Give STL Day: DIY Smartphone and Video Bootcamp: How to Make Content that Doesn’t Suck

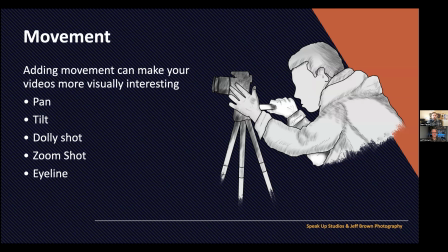The reason is it looks like digital video, looks like the camcorder in the back of the theater when your kids play or old wedding videos or someone would zoom in on the bride for a long time. It's strategically used in documentary and in certain shows,
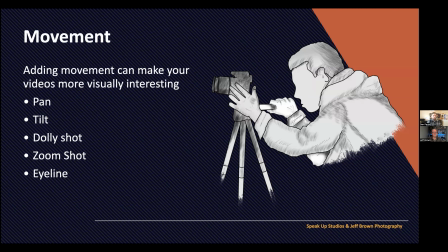but overall zooming is something that right now the style is to not zoom. Another really important thing that you got to think about in video is your eyeline, right? Let's say if I was, you know, and And my eye line is a little off because my camera is not directly on my computer.
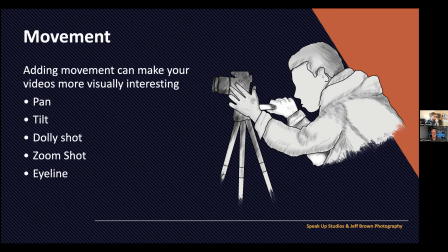But I'm, well, actually, let's go two slides forward and show those sample pictures, Jeff.
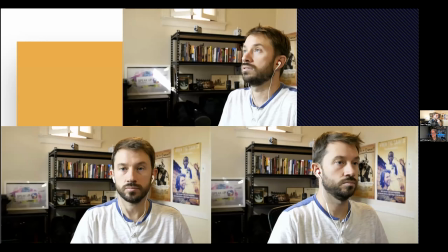So here you can see just this little thing me and Jeff are playing around with. But which of these three images is the most pleasing to look at? It feels like you're engaged with the audience or with the person speaking.
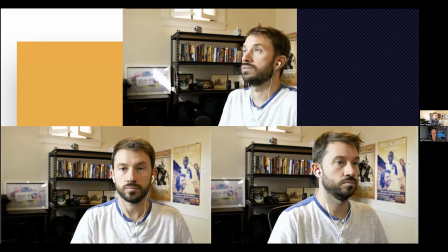That's the one on the bottom left, right? They're looking just off camera. The one at the top, it's like, what the heck is that guy looking at? I do not feel like if that guy was talking right now, I'd be like, what is he doing? I'm confused. And that happens a lot because sometimes the camera person is over here and the person they're talking to is over there.
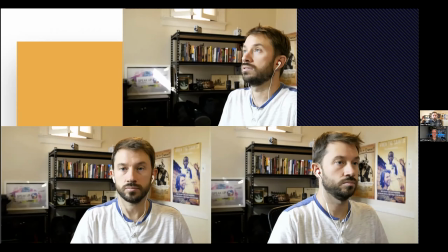The trick is you want to put like if I'm interviewing you, I want to be like right right besides this camera as I'm talking to you. Right. So I can, you know, I'm probably framing it like this, but I want to be talking to you. So you're looking right near the camera lens.
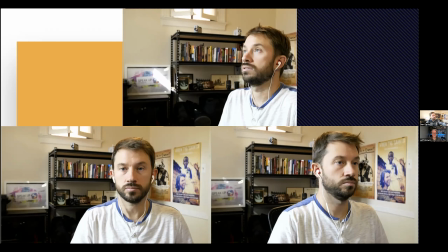The one on the bottom right, a lot of times I see is that you'll see the camera on one side, but all that dead space on the left doesn't work because it looks like the person's looking away from me. I want them working towards me. And so you either want to do what's happening in the bottom left or you want to do something like we do on Zoom where you just look dead into the camera.
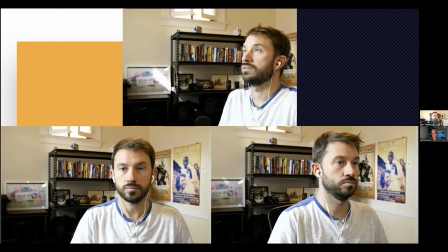To me, that makes me remind myself of the real world. I don't know if you remember MTV's real world, but it's like testimonials, right? When it's this person talking to you and wanting you to feel their feelings, a lot of times you want to go directly in the middle.
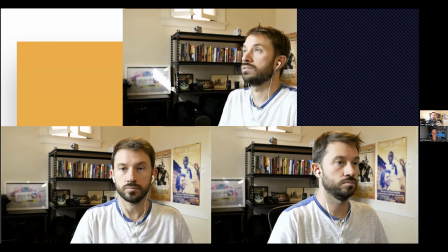But if you want to present the person as more of the expert or they're telling their story in more of a documentary style, you want to go with the bottom left. So I'd say the bottom left is the most common in this picture, the most common type of eyeline you want.
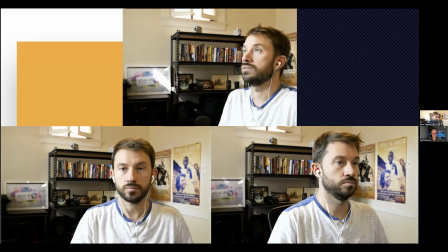But it's a creative decision to also have from looking to the camera. But I don't know if it works very often to do any of these other eyelines because it takes us out of the story. It makes us wonder what this person is looking at. So next we want to talk about the lighting, which applies to everything.
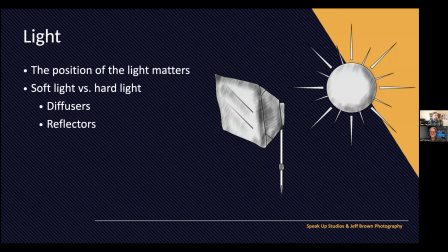Someone says, Dan, you just age yourself and many of us with that real world reference. Oh, man, that's a good show, right? You just get sucked into that. Yeah, thanks, Dan. Let's not talk about aging. Yeah, so lighting.
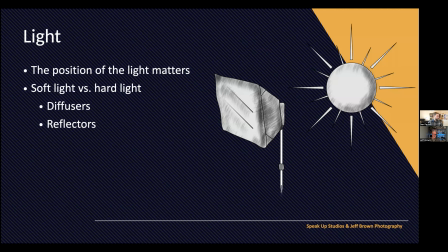Like Dan said, your lighting is absolutely critical. And unfortunately, for a lot of your situations, you have zero control over it. You know, if your organization's having a big meeting or event or something like that,
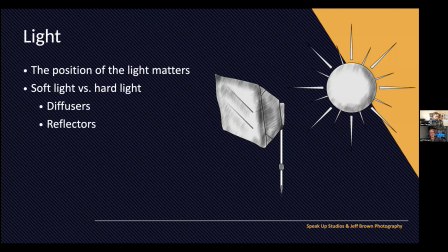it's not like you can say, oh, hold on, I'm going to dip the house lights or, you know, whatever. I'm going to bring in a big spotlight, a big diffuser or whatever in the middle of this room. You have to work with what you have. But there are some principles you can think about and apply that'll help improve your lighting.
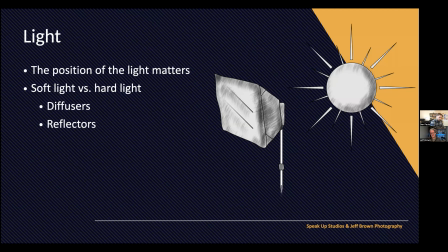So obviously, you know, the position of the light matters. We all have that photo. Yes, we do. We all have that photo in our camera or on a drive somewhere that we took of somebody that is backlit.